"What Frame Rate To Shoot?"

And the same applies with 120 frames per second to set your shutter speed at 1/250.
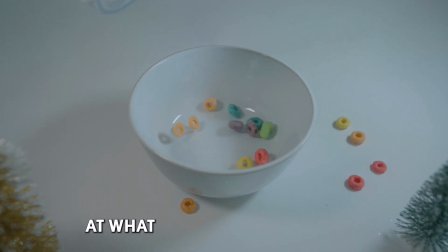499s
Now if you're filming a product video, at what frames per second should we record? Well, if we're recording something that requires slow motion, of course go with 120 frames per second so you're able to slow it down and get that
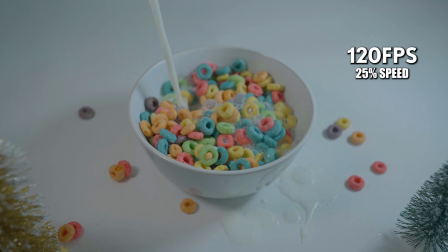511s
nice slow motion of the liquid dropping, and then you get that nice effect that you see in commercials. I still feel like there is more to show when it comes to products and commercials, so let me show you this.
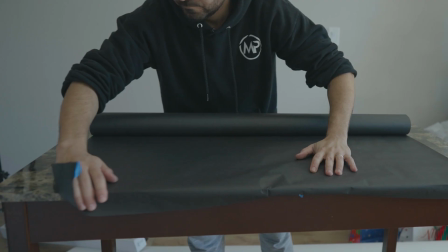So I grabbed some coffee beans just for you to see how it looks on 120 frames per second.
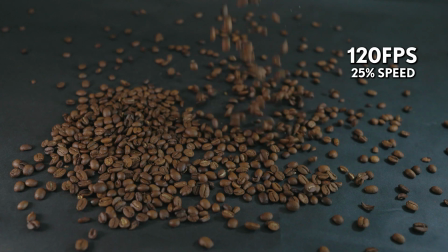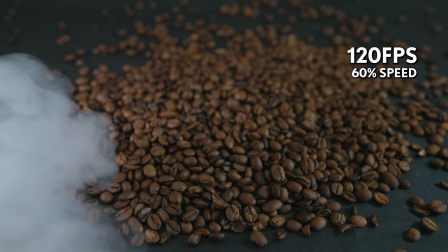541s
And also added some smoke so you see how it looks on slow motion.
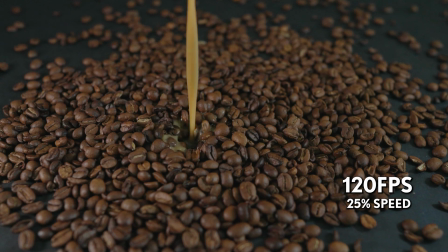548s
And over here you see when I'm pouring the coffee, you see all these droplets, and that's set at 120 frames per second at the lowest at 25%.
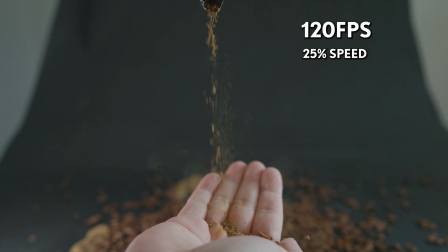556s
Even over here when I'm dropping this coffee powder in my hand and then blow it over here,
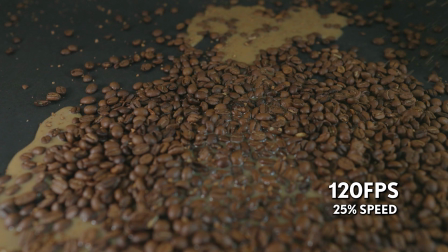562s
you can see all these particles where you wouldn't be able to see if you're filming at 24 frames per second.
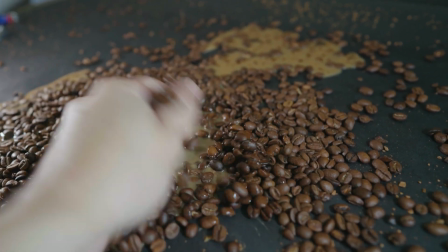568s
I gotta clean all these coffee beans. And well, if you learned something today or you found this video somehow helpful, let me know in the comment section your thoughts. And if you like this video, don't forget to subscribe, hit the like button, it really helps the channel. Thank you so much for watching again, guys. Take care.